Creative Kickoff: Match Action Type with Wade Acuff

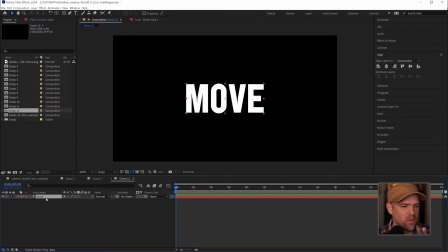4:27 We have our first little thing here. Let's see, our first layer, second layer, I want to name this over. These are very self-explanatory, I think. I'm going to turn my guides on here.
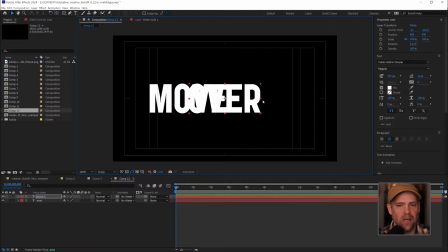4:41 And I'm going to move this over here. I'm just using these guides to let me know where these are in space. And I'm going to scale these down real quick. Select both. I'm going to make some adjustments.
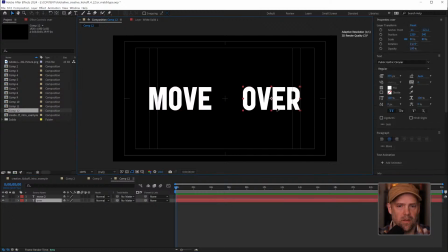4:55 Move these over here. Okay, so now I'm going to turn off over. Let's see, you can turn this off. So we're going to focus on just moving our move layer.
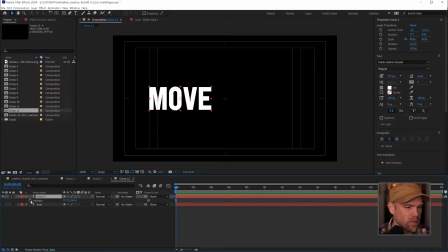5:12 Press P to pull up our positioning. I'm going to add a keyframe by using the stopwatch. and I come to about a half a second, about 14 frames. Now, obviously, you can do whatever you need to do for yours, but this is just for this example.
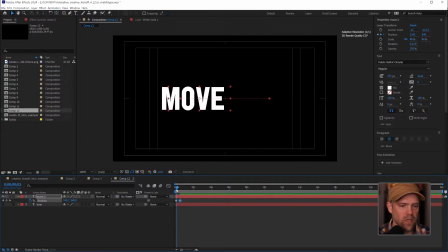5:26 I'm going to move over to its new location. I'll put an easy ease on both of these with F9. So there you go. And if you do want to put an ease on these and then edit it, you can go hop into your graph editor and change some of the timing. I'm not going to do that because we are a little bit stretched for time,
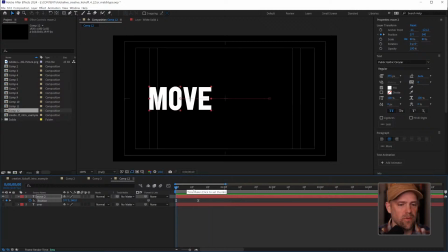5:45 a little push for time. So we have move. I'm going to show you how simple this is.
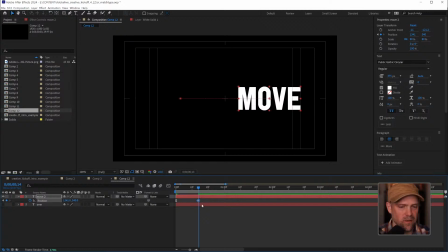5:52 Let me take off the easy ease on the end, and you'll see why. And I'm just going to press, if you press Alt bracket left or right, it will cut your layer to where the timeline player head is. So I'm going to do that. So now we should turn over on.
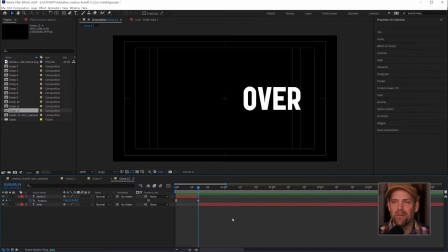6:11 And this is a little bit of typography, sleight of hand, I guess,
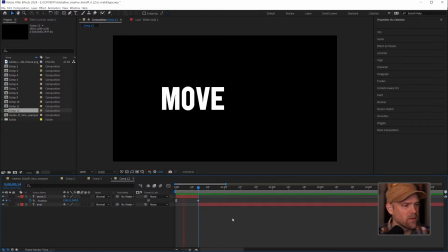6:16 because as this plays back, it just kind of pops into saying over. It's not really a match cut at the moment. It's not really that same idea because over doesn't move at all.
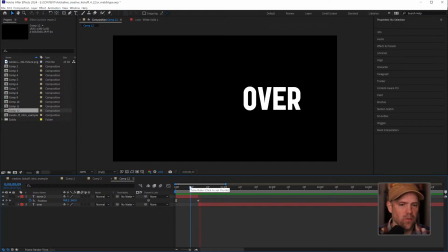6:30 But we can really, see how this is already going to work. I'm going to slide this over.
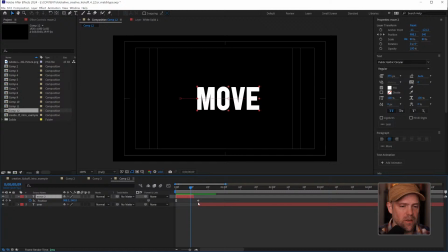6:38 Let's see. First, we have to animate to make this an actual match move, that is. I'm going to go ahead and pull over all the way in and go and add the frames to this real quick, keyframing this.
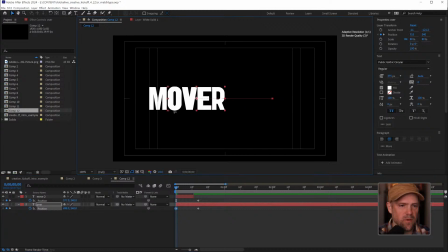6:53 And I want to match the same speed, so I'm just going to move this first frame over to where we start with the move layer.
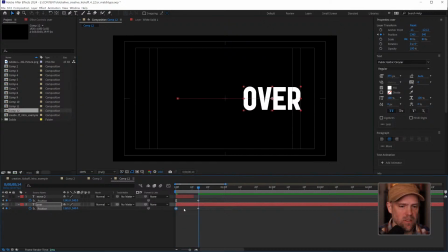7:00 So now we're basically on the same time, except that first one is eased. Let's go ahead and ease that.
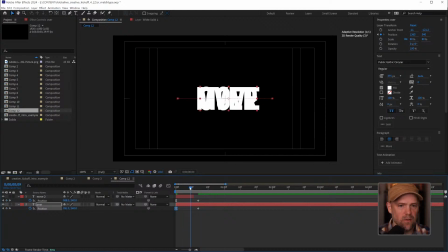7:06 So now we're essentially there. Now all we have to do is slide our layer visibility over, and then we get something like that.
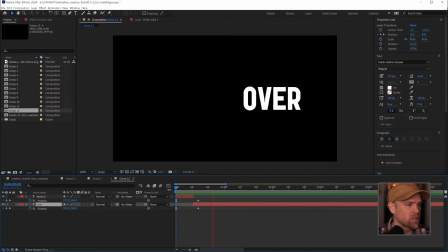7:16 So it's another smooth transition.
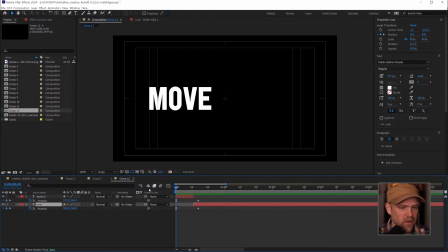7:18 If you want to make this a little bit smoother, you can, of course, turn on motion blur for both our layers.
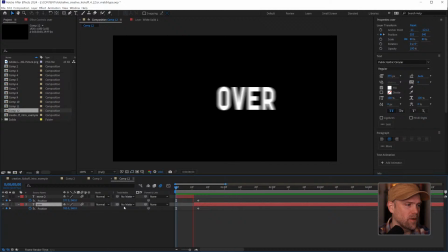7:29 So it's a little bit smoother. I don't know if the playback is going to be smoother. You can also tighten these up so that it's a little bit faster, a little bit quicker paced. But you can see, and I'll change these over to different colors.
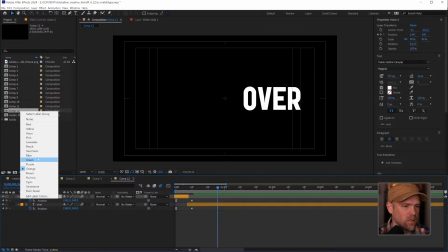7:42 Let's see, let's go orange and blue. So now you can see this is a hard cut.
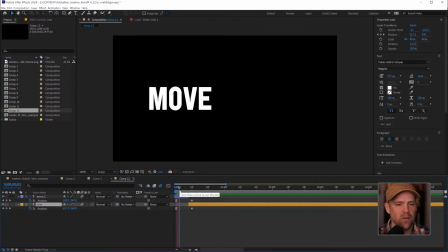7:49 We're not actually blending anything, but the eyes are going to blend it and make sure that it works for us.
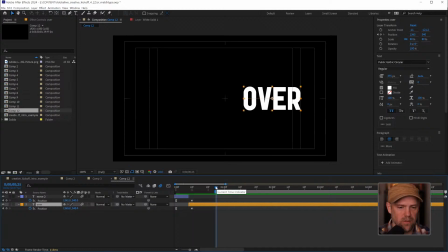7:56 So super simple, not a lot to, there's not a lot to explain about this. You kind of see what's happening. What I would do with this, and we'll do this later,
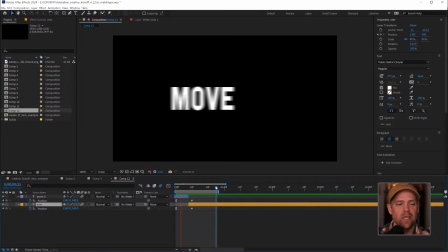8:06 is I would add a null object to do this animation so that you can keep your type layers free to animate however you want.
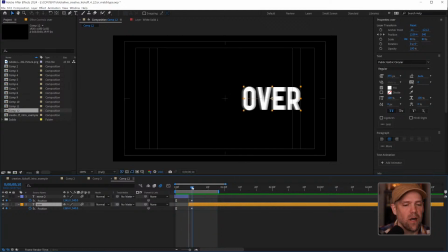8:15 But we'll do that again in a minute. I want to look at another example right now. We're going to jump into another, let's see, we don't need this guy anymore. We're going to jump into another example. And this one is our Protips example.